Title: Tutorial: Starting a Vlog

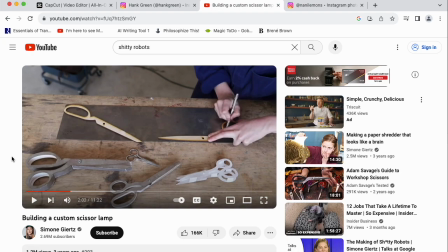12:26 And I think a lot of times people who do have expertise appreciate the play even more than those who don't, because they kind of see the underlying expertise and cleverness underneath it. So we're not going to watch Simone's whole video here. We're just going to scan through it.
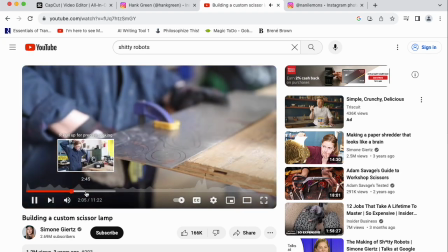12:44 She shows you how she makes the prototype.
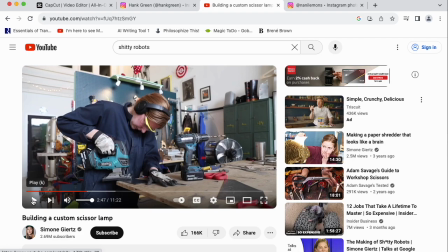12:48 Here she's using music and montages and cuts in the montage to give a sense of time passing throughout the day without, necessarily showing you the entire day. So cute.
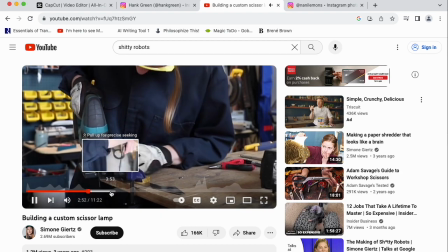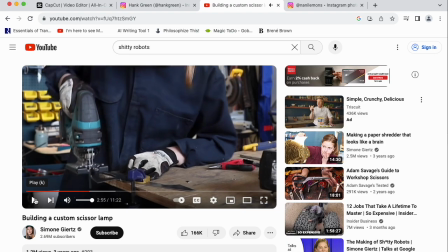13:06 We like it when people struggle. We don't like it when things are too easy for folks. So she's showing a little bit of the things that she's had a hard time with here. It's endearing. It's something that also communicates the level of care and work that she's putting into what she's doing.
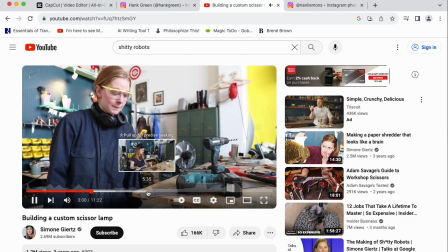13:23 I'm getting disproportionately frustrated with this. But it's kind of like trying to ride a horse that's just trying to throw it.
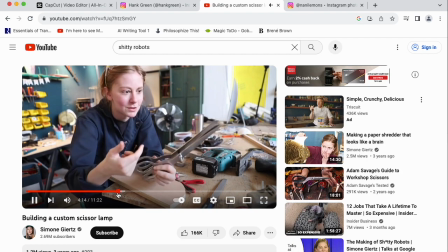13:30 Yeah, it's essentially just two pairs of scissors, and one is outboard of the other.
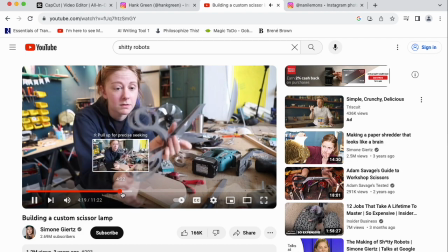13:35 Does that make any sense? The really tricky part of this is going to be welding all of it.
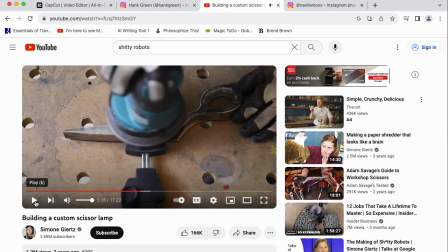13:43 So you can see too, she's got a pretty, sophisticated workshop here with a lot of tools. I understand many of you wouldn't have access to something like that for this kind of a project in our course, but there might be resources on campus that you can mine to get your hands on some stuff like this.
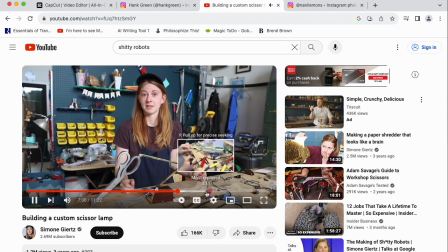14:03 Scissor sandwich, no matter how hard I try to mount it. I'm proudly giving up, and I'm just gonna buy a lamp.
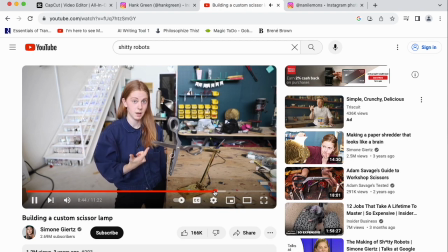14:10 There's something wrong, and that it's gonna have really bad consequences if I screw up. Fingers crossed, no smoke, only light.
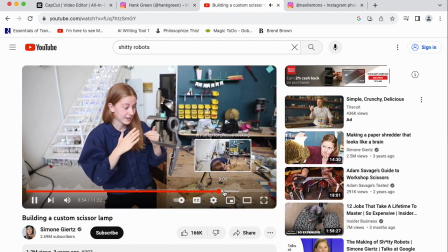14:22 Why? Every time. Can't I just have something work for the first time?
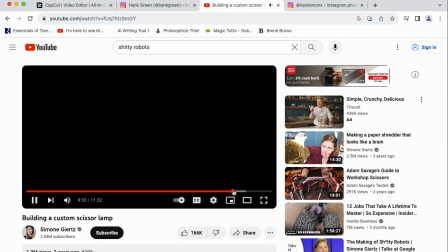14:28 When you see my lift rockers, do people just mean dads?
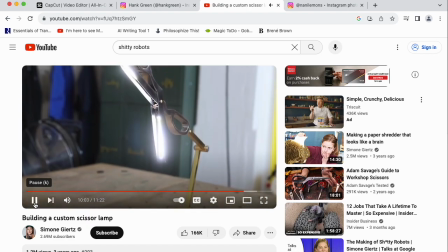14:33 And finally, we see the lamp brought to successful completion.
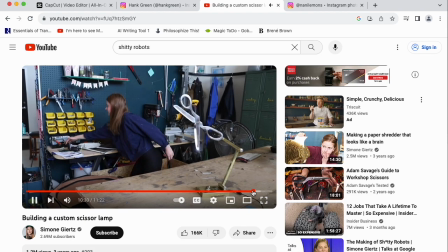14:38 It creates light. I don't know if the mechanism works quite the way she said it would in the beginning, I could just buy it off of myself. but Thanks,
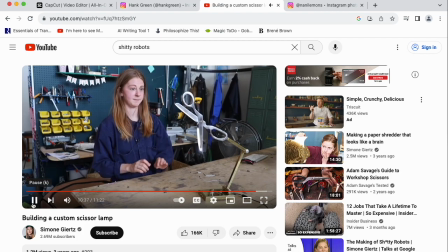14:46 me. she's got a relative success here at the Thank you so end. much for watching this video.
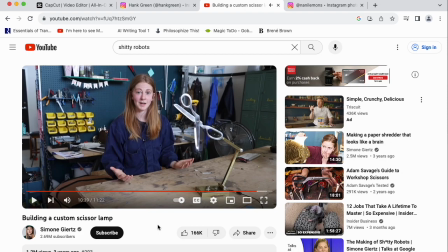14:52 But the idea is that she's made something pointless, something that nobody would probably really want, that she probably doesn't even really want, but she just wanted to have the experience of making it and sharing it with you. And this is good, horizontal type video content. This video is 11 and a half minutes long, so it's pretty substantial.
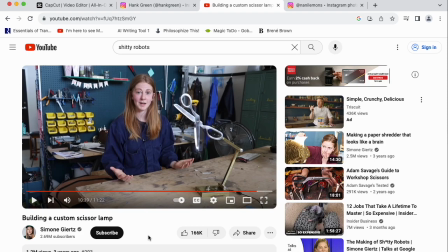15:10 There's lots of opportunity in there for time lapses, montages, cuts, music, all different things that can be engaging in a multimodal kind of way. And the project itself is something where once you see where she's going with it, you want to see how she's going to pull it off. It's interesting content.
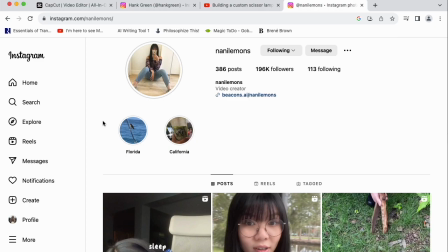15:29 Whereas when we're talking about vertical video content, I think Nina's Instagram here and her work on Reels are a really great example.
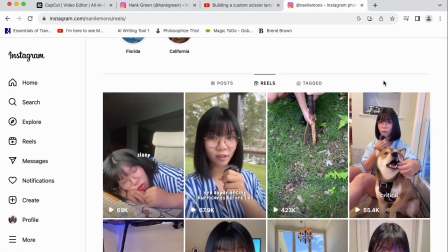15:38 I shared this in another tutorial. We're going to talk about this same video here.
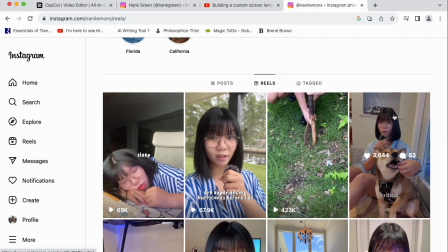15:43 I'll do some quick analysis once we watch the video.
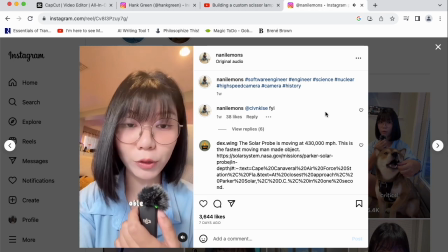15:47 I talked about how a camera in 1957 was able to capture a flying manhole at 1,000 frames per second.
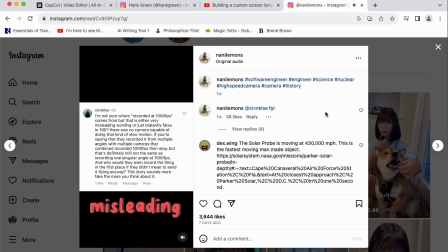15:54 Not sure where the recorder at 1,000 FPS comes from, but it's very misleading. In 1957, there was no camera capable of doing that kind of slow motion.
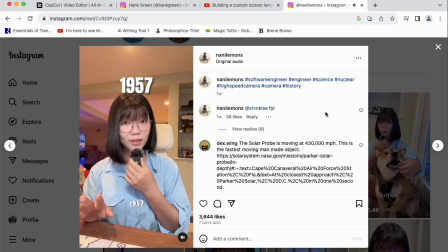16:01 Nope. Actually, you're really wrong. Way before the 1957 nuclear test I talked about in my last video, in the 1930s,
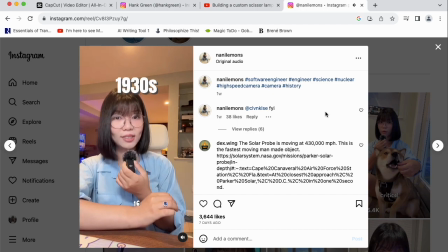16:09 Eastman Kodak already created a camera that can run 60mm films at 1,000 frames per second.
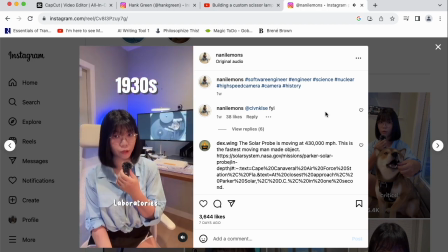16:14 The camera was purchased by Bell Telephone Laboratories, now known as Nokia Bell Labs,
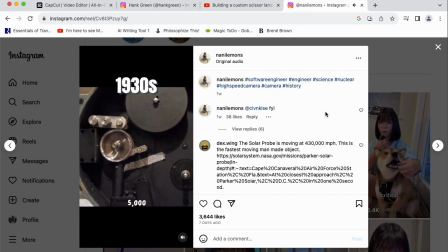16:18 and they developed the camera to be able to do up to 5,000 frames per second, and they named this camera FastAct.
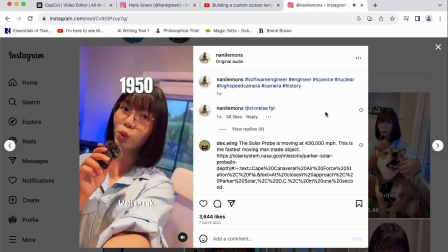16:24 And June 23rd, 1950, Bell sold this design to Wollensak Optical Company, and they improved this camera to do
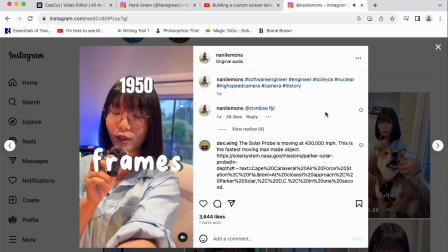16:32 18,000 frames per second.